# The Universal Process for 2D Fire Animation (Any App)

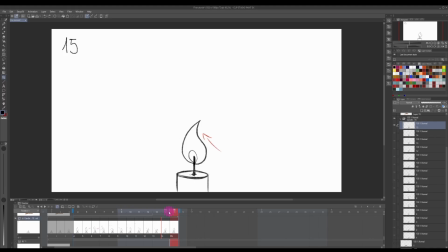(24:34)
So it becomes a little bit bigger, a little bit straighter, and it matches a little bit more this first frame, so that when we play it, it kind of matches.
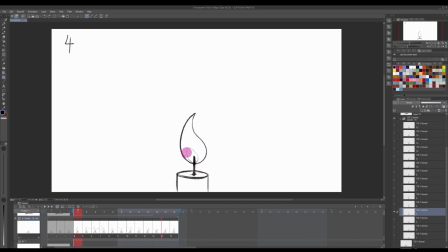(24:48)
I didn't give this guy here much importance. All I did was follow more or less the shape of the candle itself. So if the candle was moving to the left, this also was slightly moving to the left, but it will always remain very centered to the wick.
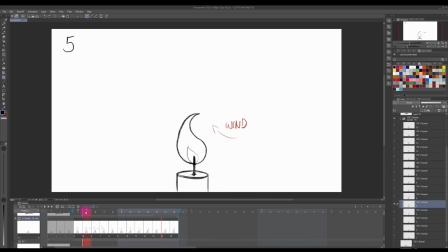(25:05)
And you can see here how that happens. So here this candle, here in this one, the flame was a bit elongated, so this also gets elongated.
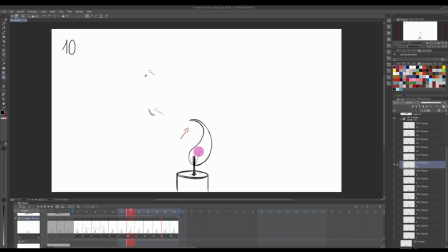(25:25)
Yeah, here it got elongated again, but into the other direction.
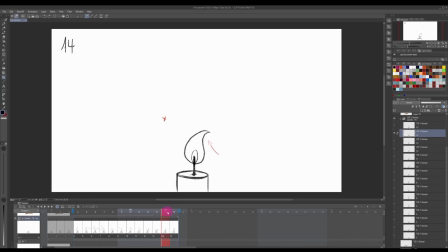(25:36)
And here you might notice how it was quite large and it started to settle, so that we went back to this area. So now you should have a looping candle animation,
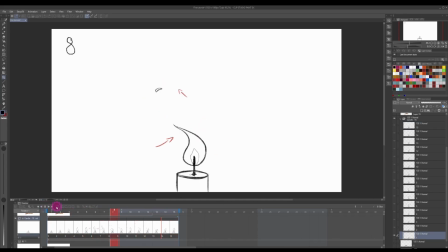(25:54)
or a candle animation that plays once.
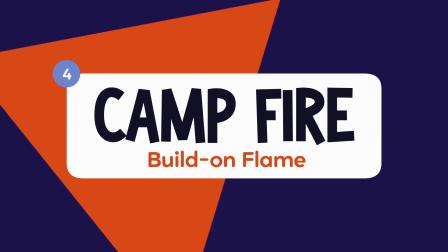(26:02)
With the candle foundation now in place, let's scale it up to a campfire, or should I say, let's overlap it to a campfire. So let's do this very simple. Now we have a movement of a fire, even though it was a candle.
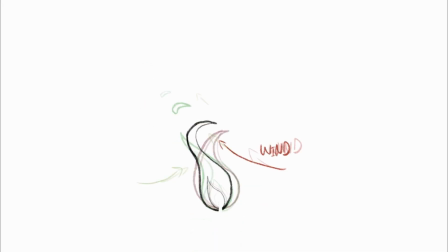(26:14)
Let's forget it was a candle. Let's remove the actual candle aspect of it, and let's just take the flame as it's moving.
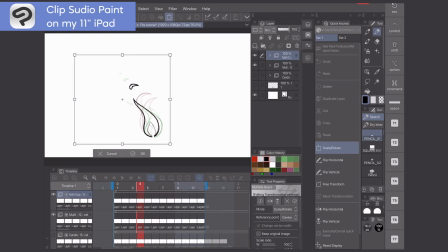(26:19)
Let's duplicate this fire 2 more times, and each time we're going to change the size of it, the scale of it,
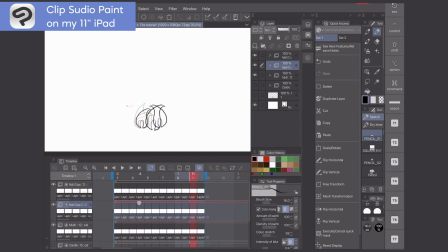(26:26)
and move around sort of like that it starts a little bit offset so that it doesn't move exactly identically.
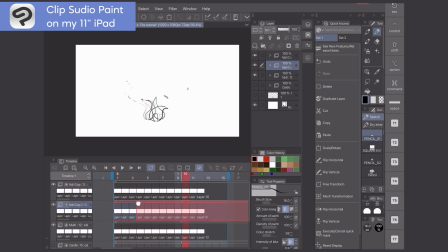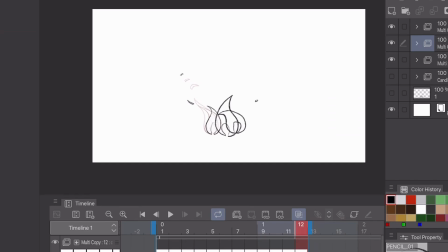(26:44)
And already with that, you can see we have a campfire. Campfire will have multiple points of origins and will obviously be a bit bigger than a candle. Think about overlapping actions, but it is still yet the exact same predictable pattern that we just recognized in that kind of back and forth movement.
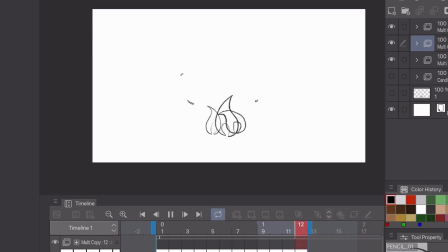(27:02)
By duplicating the candle fire into different sizes and slightly offset in your animation, you can already create a very realistic bonfire.
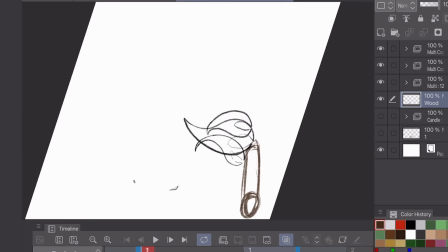(27:11)
Now with the animation ready, all you have to do is draw the logs.
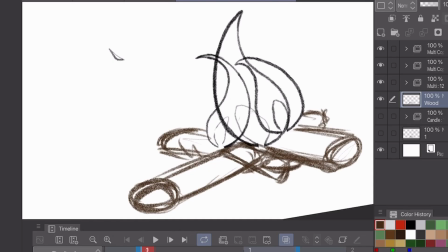(27:15)
If you want to go even more realistic, you can create multiple types of candle flames,
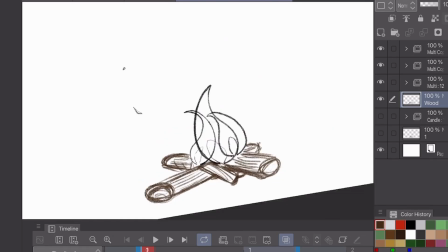(27:21)
or essentially of individual flames, and overlap those.
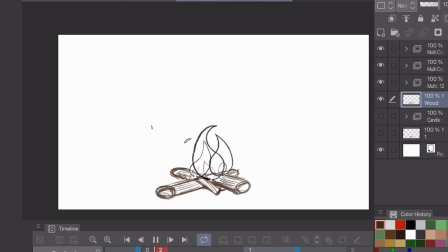(27:24)
That would showcase more chaos, but seems to be a less predictable pattern, even though after we've now observed, it follows the same kind of rules.
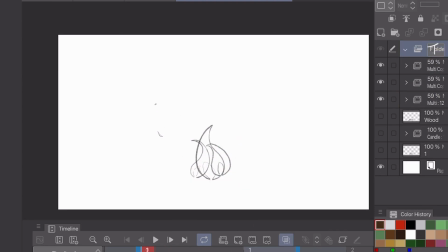(27:33)
One thing that might make it as well more realistic is wherever the flames overlap,
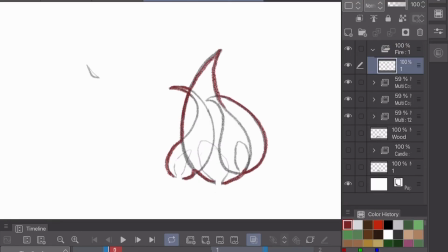(27:37)
which you might see as I'm adding here the color, you want to blur the lines where the fire meets. The fire as an element is not a solid object, so it kind of blends into itself,
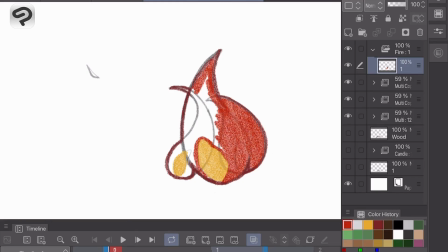(27:48)
and when it moves away from each other, it can then separate as well.
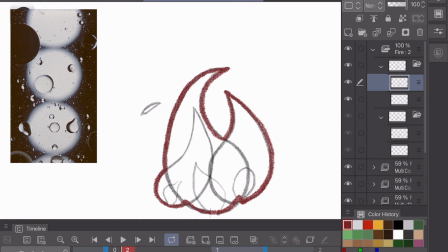(27:52)
A bit like when you think about water, you might have separate water droplets, but when they come together, they form into one droplet.
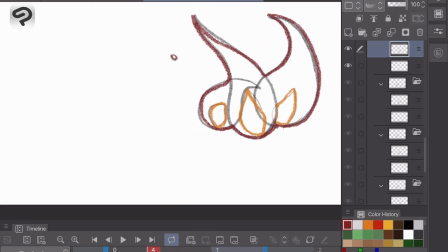(27:59)
With fire, it's sort of like similar. Let's take a look at the campfire animation.
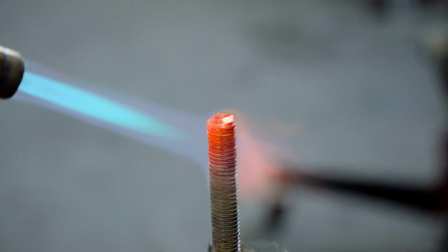(28:08)
Now let's animate a completely different kind of flame, the burner fire. Remember those blue flames we spoke about?
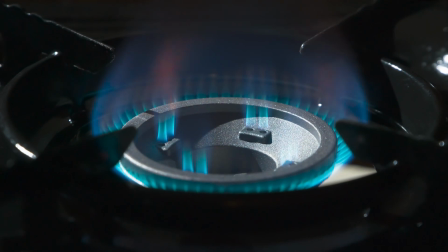(28:14)
The movement here is very little. It's all about a gentle flickering and more steady and forceful push.
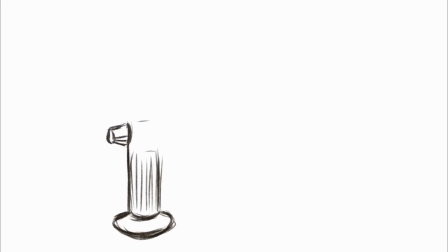(28:20)
The beauty about hand-drawn animation like I'm doing and showing you here is that naturally you're unable to recreate the exact same stroke over and over. So essentially redrawing that fire, that blue fire over and over will naturally give you a bit of a flicker, a bit of a natural move. And that's what I've done here.